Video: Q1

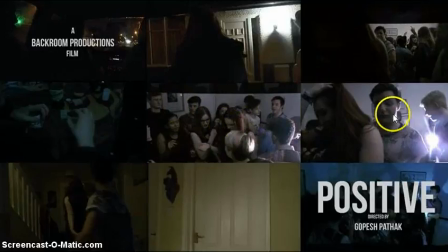4:08 Their appearance is very similar. The facial expressions, another aspect of the mise-en-scene over here. It doesn't. It does seem quite drugged out, happy, jolly, you might say. But the challenging representation of that convention is that we don't.
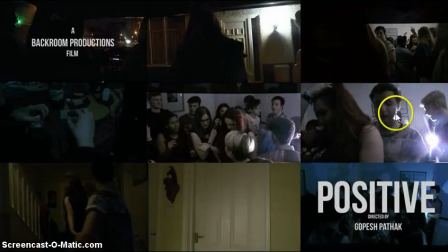4:26 It doesn't seem anything. It doesn't seem positive. It doesn't seem like a positive representation. I don't think we attempted to make this character look like someone you wanted to be. And the lighting shows this as well. Look, the dull lighting, as I've just mentioned, now one it's very, very dull.
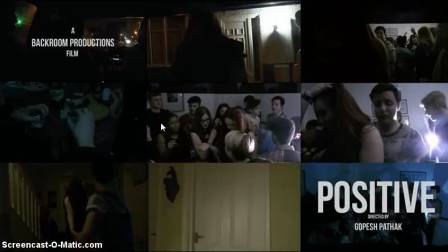4:42 Compare that to the house party in Skins, and there's a big difference. Also, the house, the point about the setting and location, the house party does develop on the convention shown in Skins,
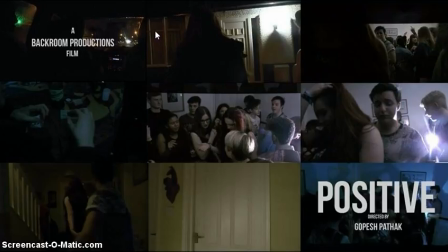4:59 the convention and form of teen dramas where the party always held in the house. Another aspect of the mise scene. We've used that, but we've developed it in the sense that this is quite a normal house, you'd say. It's not one of those um,
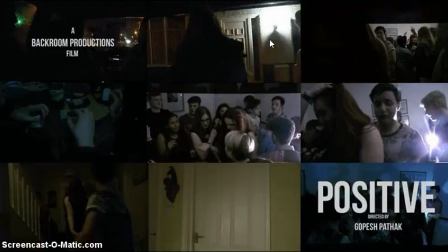5:20 extraordinary houses that that are massive and have lots of room that you see in Skins. This is for us to challenge the stereotype or challenge the conventional way of
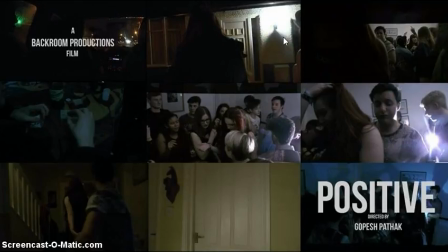5:35 making the teenagers empathized with and the partying seem really cool. We've gone the other way and we've tried to make it look a bit tacky, a bit cheap, and not something that people will sympathize with, and that's because of our target audience.
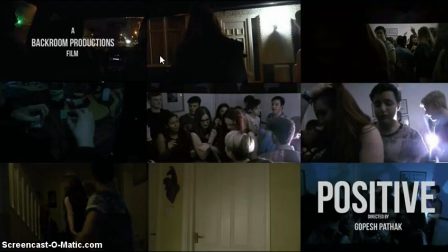5:53 Our target audience is are teenage girls that wouldn't really go out doing this sort of thing, doing drugs and going to drinking heavily and having sex, etc., etc.
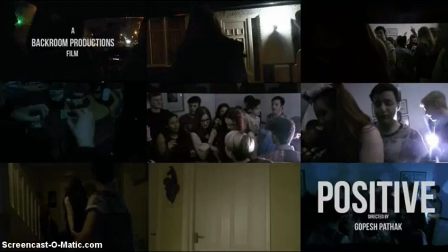6:09 Um, in terms of our editing, we have used the conventions and forms of teen dramas because things associated with teenagers are quick,
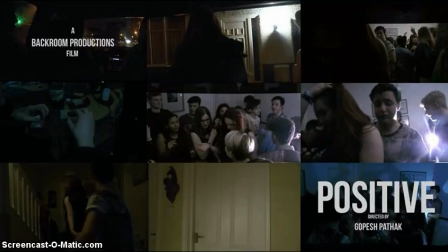6:24 high-speed parties, and I think our editing helped that because of the fast cuts that we used. We used lots of different shots, and it was almost like a shot every 2 or 3 seconds. That's what we almost did. But there was a quick change in shots.
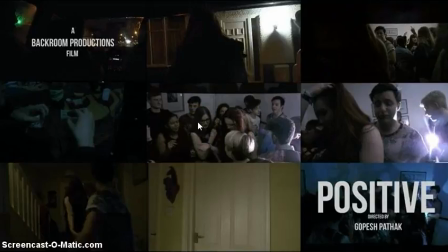6:43 We never really stuck to one for a long time, especially after she got in. We did use some interesting shots like the over-the-shoulder shot of her hair to establish the character. It's her point of view. We established that she's the character that we'll be seeing things through,
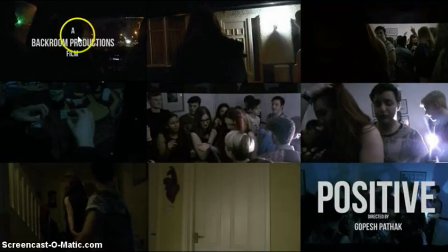6:57 or empathizing with at least, especially as she was the main one in dialogue in the car. Um, and this is her point of view of her hair as well in this shot.
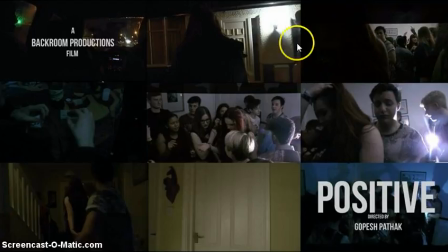7:12 The other thing that we did also use through editing to help establish character was the difference in the
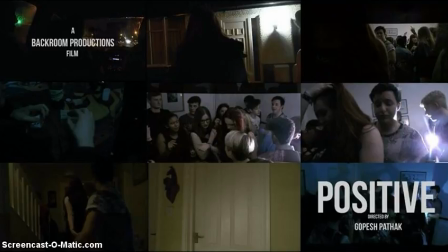7:27 varying of the shots from inside the car to when she got inside. So it was quite continual when from inside the car to her stepping out to entering the house.
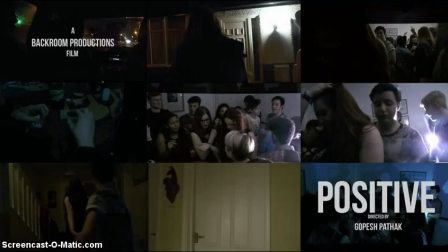7:41 That was continuity editing, but as she gets inside, there's lots of fast transition. That's to represent the fluctuating nature and the fun-loving nature convention that is developed of teenagers,
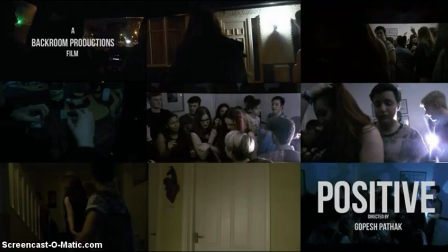7:59 the stereotypes associated with teenagers.
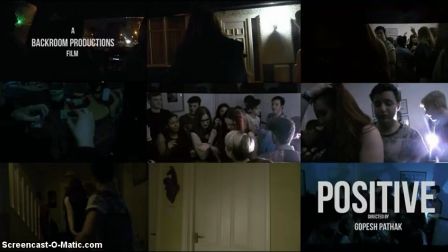8:04 Other things that we did was the use of the sound in our opening sequence, which was quite important for us in terms of representation, because we had the diegetic sound from the opening bit in the car.
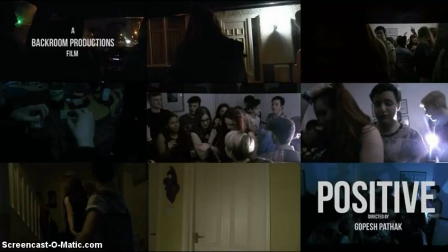8:22 The diegetic sound showing that we're hearing the dialogue establishing the character of the two girls that we would be focusing on.
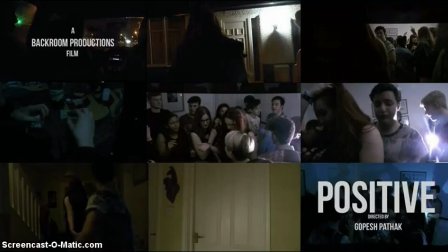8:36 Just bitching about someone that established that they were teenagers, the way they were talking established they were teenagers, their accent established, the way they were talking established that they might not be the smartest people,
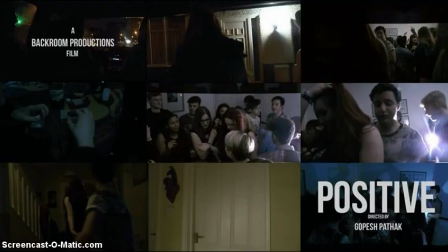8:53 and the way they were dressed afterwards before the non-diegetic soundtrack came in, you could see that the way they were walking, they had high heels on, they were dressed promiscuously.
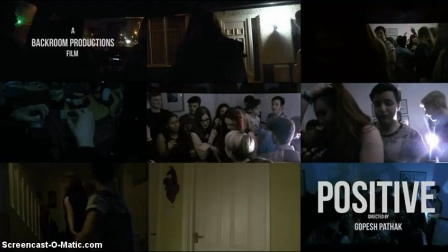9:06 You could tell that these were the typical, we made them look like the stereotypical teenage girls that are presented in teen roles, so we stuck to that convention and form.
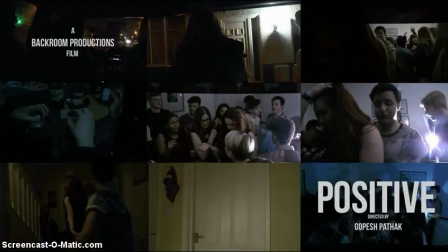9:21 Well, we used it and we almost perpetuated it, that stereotype of teenage girls being quite promiscuous. Then, as she entered the house, we didn't want to use the diegetic music.
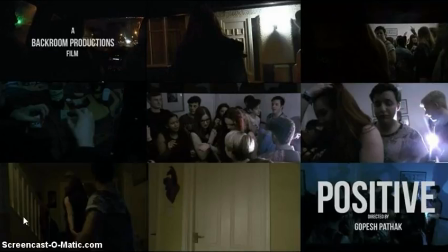9:38 We wanted to use non-diegetic music in our opening sequence to present to represent teenagers in a stereotypical light,
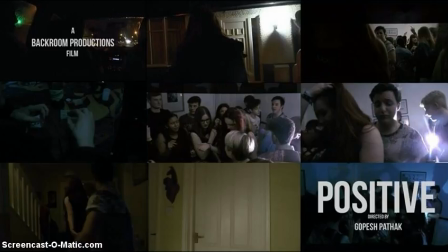9:58 because of the suggestive lyrics. So the song had "Don't Tell Me Our Youth Is Running Out," and we wanted that to match what was being shown in the shots.
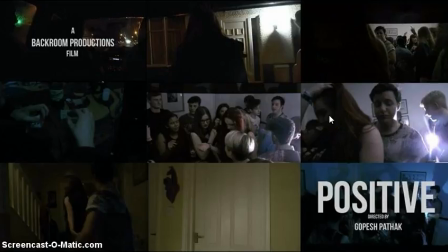10:10 And the lyrics are obviously quite suggestive, and they represent the fact that teenagers don't really that they don't really care about uh, rules and society, etc.
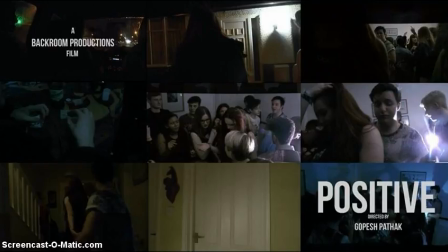10:28 And that was something that we picked up from that we wanted to give that sense of anarchy through our soundtrack, and the sense of anarchy that is prominent in teen dramas. So things like Kidulthood and A Clockwork Orange. Quite honestly, the anarchy, that theme of anarchy,
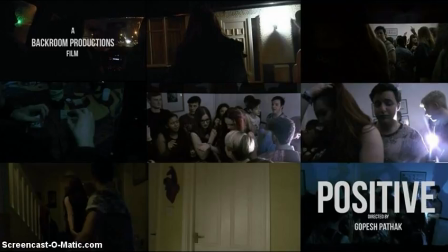10:47 rather than do it through shots or costume directly, we wanted to do it a bit more subtly and in a nuanced way through the soundtrack. Um, that's something that we wanted to get across, was the anarchy with the use of props, Ramadan scenes, so the alcohol, drugs, the symbolic nature of that.
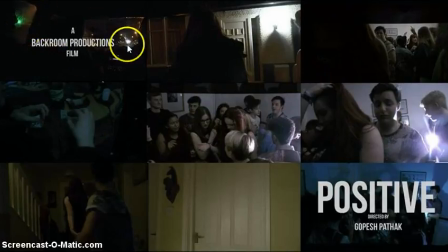11:08 Even the sense of having a camera in the back of a car to get this shot was a bit anarchical, not in a direct way, but still a bit. We saw right after this shot, two girls walk out over there
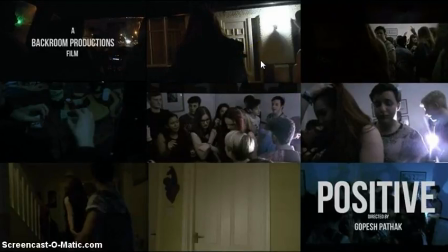11:28 in an that represented sexuality. They seemed like they were a couple, or that's the presentation we wanted to give at least. I don't know if we succeeded.
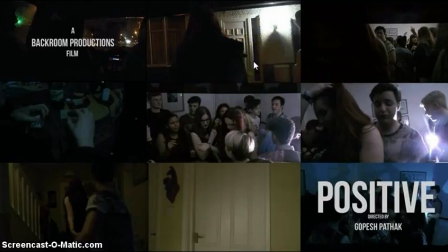11:40 That shows again the anarchy, because it's even in today's society, it's not considered normal in inverted commas uh, to be homosexual, or I say normal,
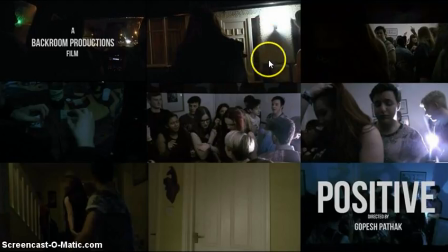11:57 it's not the standard between people and could be seen as an act of anarchy.